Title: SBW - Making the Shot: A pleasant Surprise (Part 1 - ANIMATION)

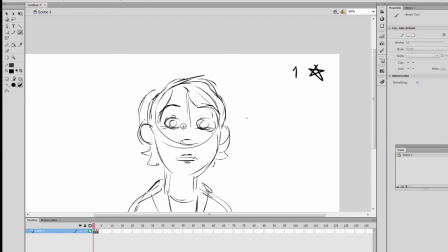737s
I don't think the onion scanning tool is bad at all and honestly if you like to use it go ahead but
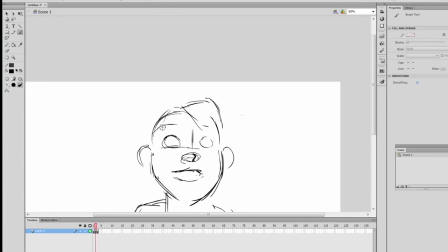743s
if you want to learn how to in between and understand form it's good to constantly flip back and forth because again it helps you see how how the shapes in the form relate
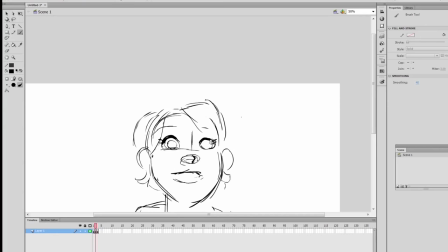759s
to each other from one drawing to the next so yeah I'm just figuring out how I can
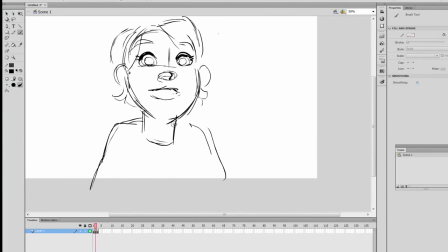768s
transition the mouth shape that's always the hardest bit because I mean the easiest bit is showing from a frown to a smiley
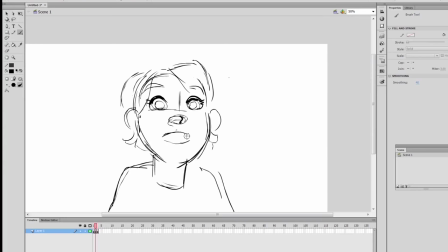776s
face but the transition in that it's always a tricky bit because
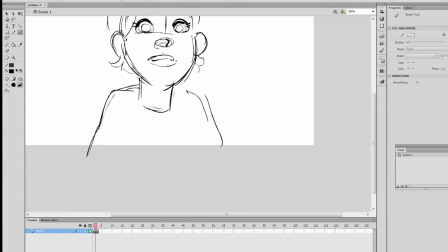783s
one you're thinking about how the mouth shape works technically and two is it right for the emotion for this point
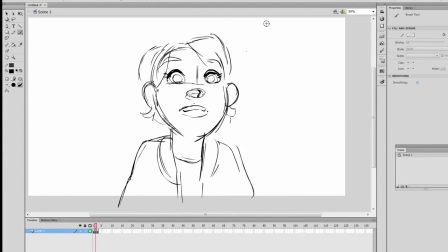790s
for what I have I'm trying to show amusement I'm trying to show a bit of like
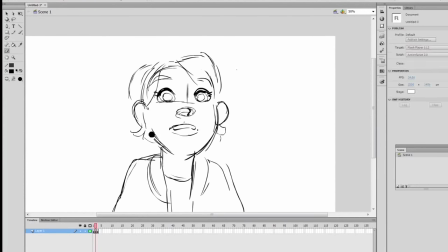795s
like she's she's surprised she's sort of excited but it's it's still underplayed it's like she's still gathering all
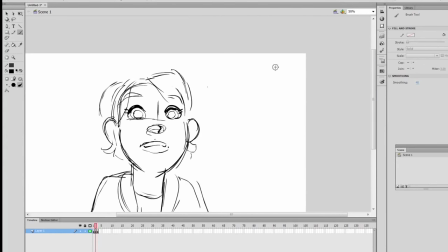806s
that all her thoughts anyways that's my next golden pose
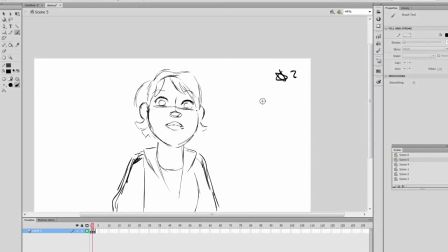811s
I decided to go back and refine the drawings a bit more have a bit more detail have some information that was missing you'll notice that I renumbered some of my drawings so it's easier for me to organize they're much more in order and it's
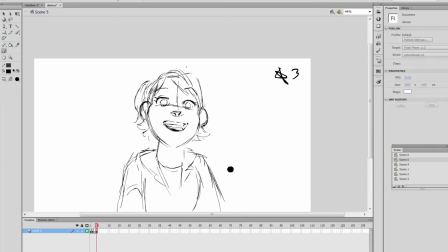827s
also easier for you guys to keep track of what I'm doing before I get into breakdowns I realized I forgot another storytelling key well honestly this could just pass as another breakdown but to me it'll help me organize things easier for me because I
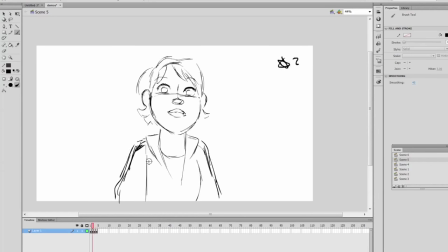846s
tend to work breakdowns as sort of how I in between things so the pose I want to have is in between two and three which is
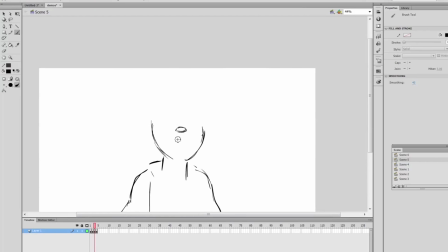858s
I want her to dip her head before she smiles. This is so that this accent emphasizes the last pose. Instead of her just simply slowly smiling, it would be nice just to have that quick contrast,
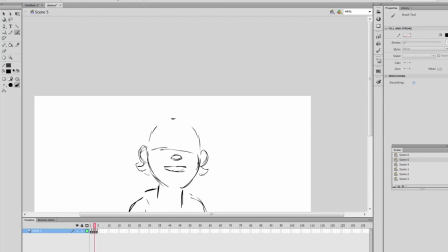875s
that quick change where her whole body attitude just becomes more alert at the last second. It'll give that last pose more attention. This is actually really tricky for me because instead of the girl just transitioning into the the pose where she smiles um I have to I'm
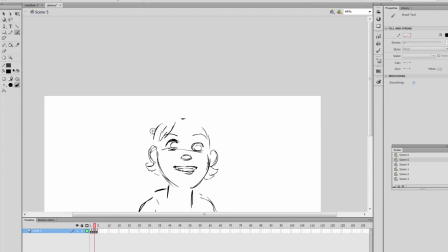895s
having her dip down and that itself is a challenge because not only are you trying to emphasize the acting but you're also trying to maintain some volume some of the shapes just making sure it stays consistent and you know that's always it's always a mind-boggling for me at least
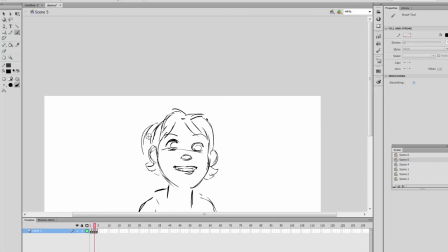913s
part of the challenge is while she is dipping her face is actually in the transition from her last pose to the next.
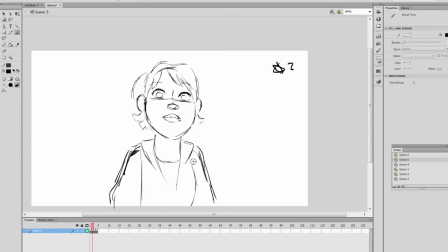922s
So if you think about it, she's dipping, but the face itself is just transitioning into the smile. So yeah, that's another thing to think about. But making this a main pose will make it so much easier for me when I break it down.
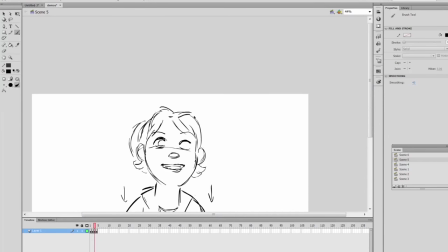938s
That's the advantage I admire on CG animation or digital animation in any form because, Because, you know, you could just animate the face and then slap it on the body and tweak it so it matches.
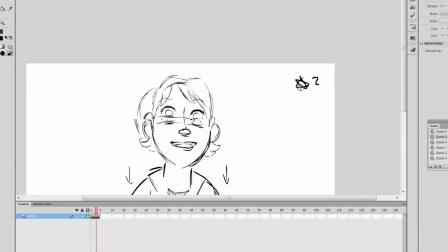951s
And it could work really well. Once I finish and label this as a golden pose, then we can move on to the breakdown phase. To me, a breakdown is more of an extreme that helps transition from one storytelling pose to the next.
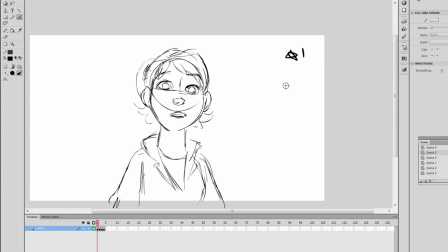969s
It's not an in-between where you simply just in-between the drawings from A to B. It's a key.
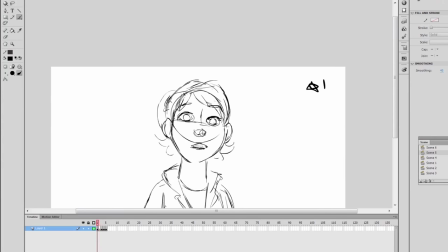976s
It's another key that emphasizes the performance or how that character is supposed to get from that pose to another.